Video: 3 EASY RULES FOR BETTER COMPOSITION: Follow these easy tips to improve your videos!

Welcome everyone and thanks for watching. In this video, I'm going to be showing you the absolute basics of image composition for video. This is Composition 101.
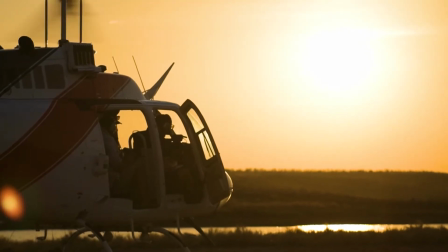12s
Composition is the visual arrangement of all the different elements inside the boundaries of your scene.
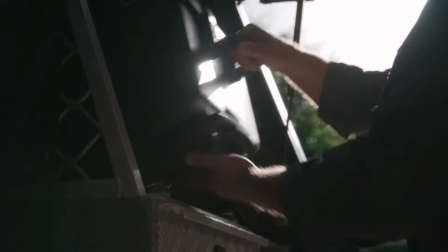17s
How you arrange those elements can have a really big impact on how people interpret or react to that scene.
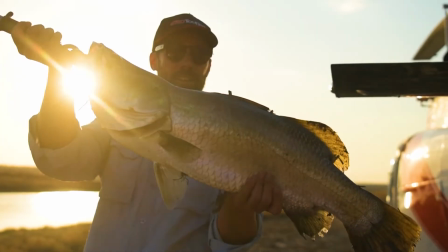22s
I'm going to get you started with 3 easy rules to consider for better composition.
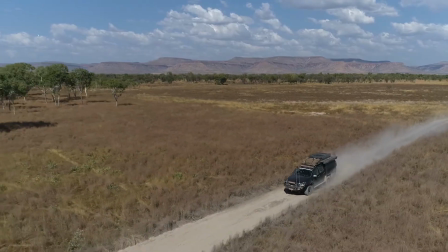27s
Number 1 is the rule of thirds. The rule of thirds tells us to divide the image into thirds, both horizontally and vertically.
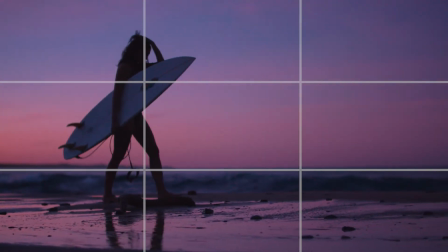37s
What you end up with is 9 segments and 4 intersecting points.
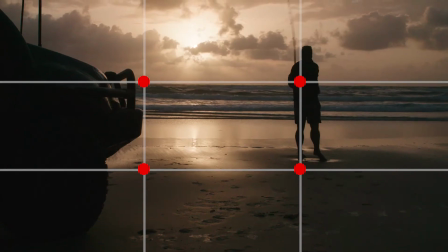41s
And these points are the ideal place to put the important elements of your scene, like a face, for example.
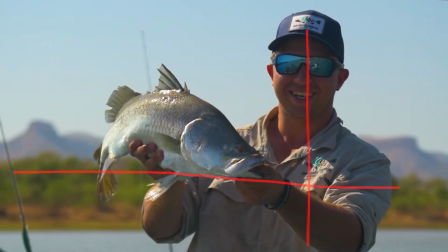47s
You can use these lines as guides for the horizontal and vertical elements within your scene.
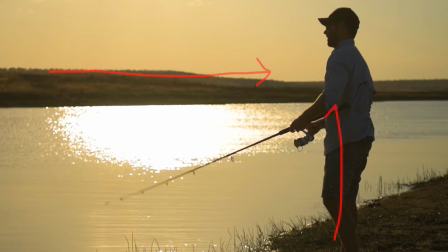52s
By doing this, you'll create a convergence of visual elements, and the eyes will naturally follow these lines to your intended point of interest.
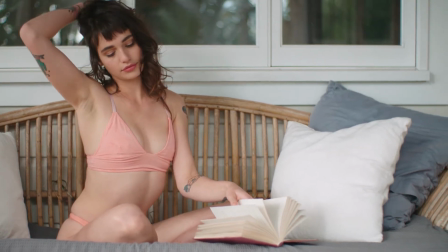60s
You can also use these lines as a guide for balancing out a composition so that it doesn't feel too empty,
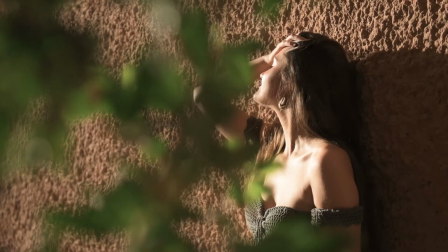65s
or for creating layers that will add more depth and interest to your scene.
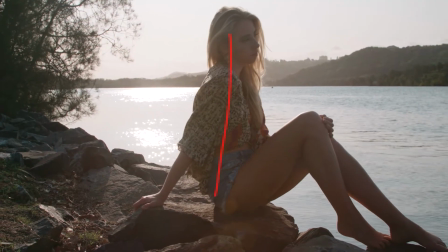69s
One of the common mistakes people make is automatically putting the main subject in the center of the frame, but this can be off-putting for a viewer.
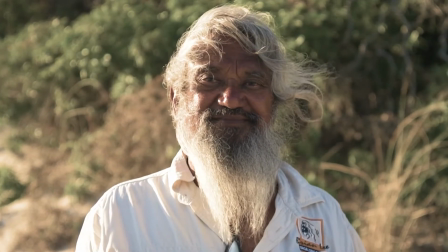77s
It tells us that they shouldn't be looking anywhere else in the frame except right here in the middle, and that can make the viewer feel trapped or confronted.
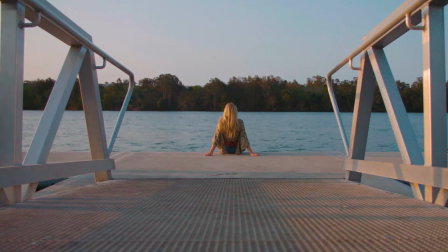84s
There are times you can use center framing effectively though, such as if you're directly addressing the viewer, or when you've got a balanced, symmetrical background.
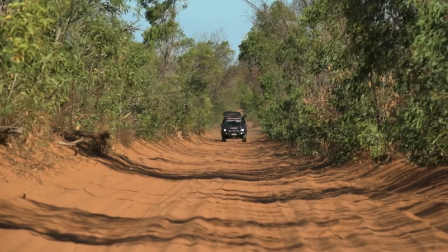92s
However, unless you have a really specific intention for using center framing, you're usually better off sticking with the rule of thirds. Rule number 2, leading room.
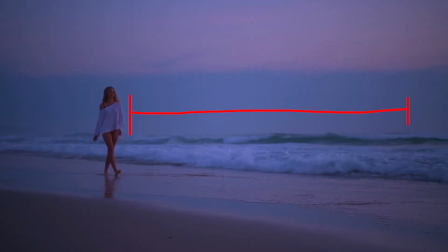103s
Leading room, nose room, or eye room is the amount of space we put in front of a person or moving object.
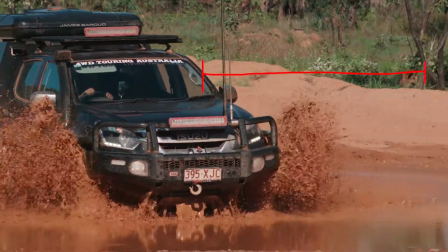109s
Where we place our leading room in the frame will depend on where the subject is looking or the direction of travel.
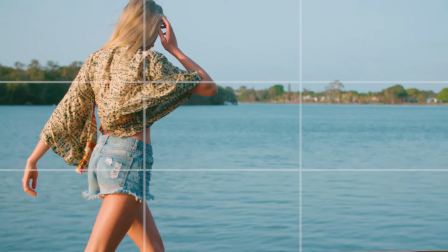114s
If we're following the rule of thirds, it becomes really easy to give somebody an appropriate amount of lead room.
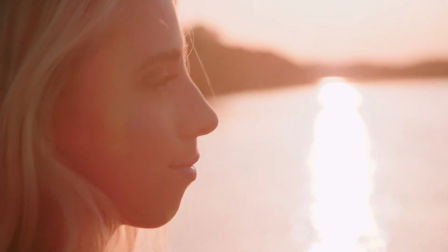120s
Simply work out which direction they'll be looking or walking and put your leading room on that side.
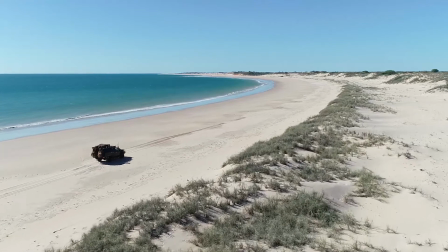126s
If you don't give your subjects enough leading room, it can cause a sense of uncertainty in your viewers.
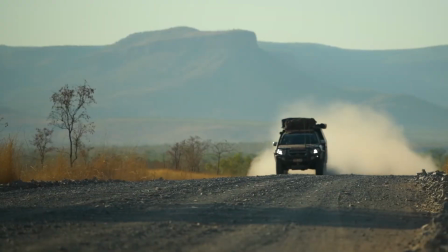131s
They subconsciously feel like they're missing out on a vital piece of information, like whether our subject is just about to run into a tree.
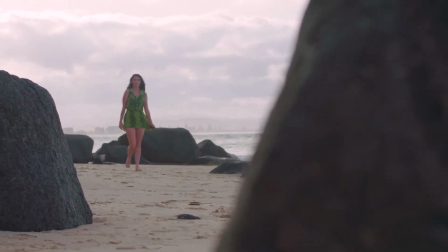138s
When we give them the proper lead room, the audience can see what's coming next and where the action is going, so they feel a lot more comfortable.
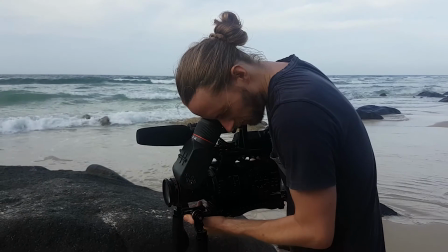147s
Rule number 3, shoot from the hip. Well, not always from the hip, but you should shoot from levels other than eye height.
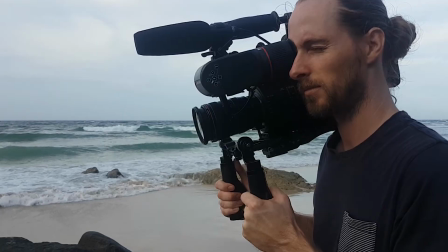155s
Many people simply lift their camera up to their faces and record their videos from wherever they're standing.
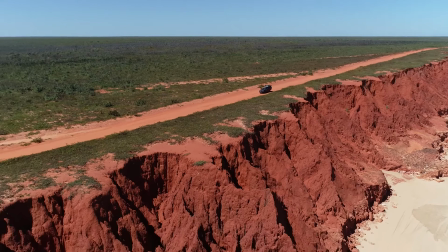160s
In doing this, they're missing out on a whole range of possible compositions and the visual language that goes with them.
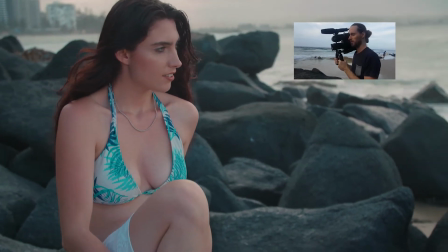167s
Let's take the example of shooting a mid-shot of our model. If we shoot at eye level, we actually need to tilt the camera down.
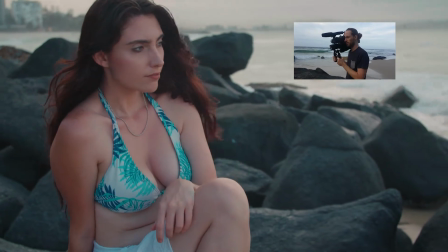175s
This can distort the perspective and also throw off the balance of our background. If we lower the camera just a little bit, we can now shoot with the camera level,
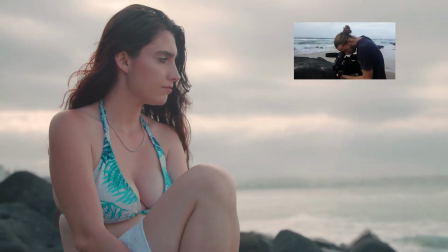183s
our model perfectly in proportion, and our horizon sitting along our upper or lower third line. If you're making videos for a product or a brand, the goal is to make people aspire to own it.
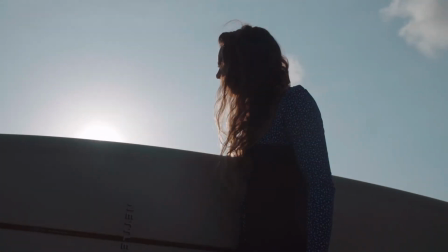196s
You want them to look up to your brand, and you can literally make them do that by changing the height that you shoot your videos from.
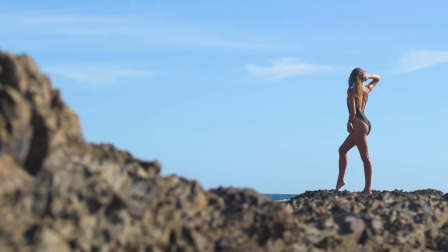202s
As a general rule, the wider your composition is and the further you are from your subject, the lower you can take your shots from.
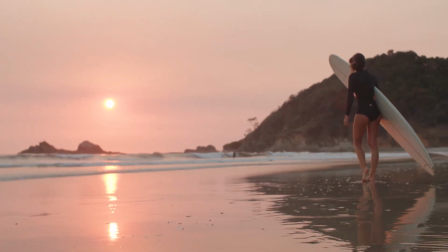209s
If you really want to grab the viewer's attention, you need to show them something new, something they're not used to seeing every day.
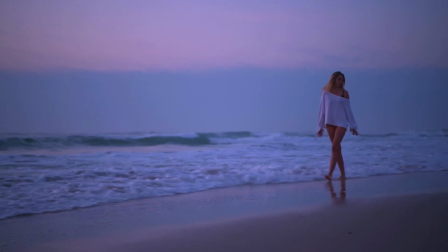215s
And changing the camera height to something other than our typical eye level is an easy way to achieve this. Well, there you have it, 3 easy tips to follow to help you improve the composition of your videos. I hope you found this video helpful, and if you have any composition tips of your own, feel free to leave them in the comments below.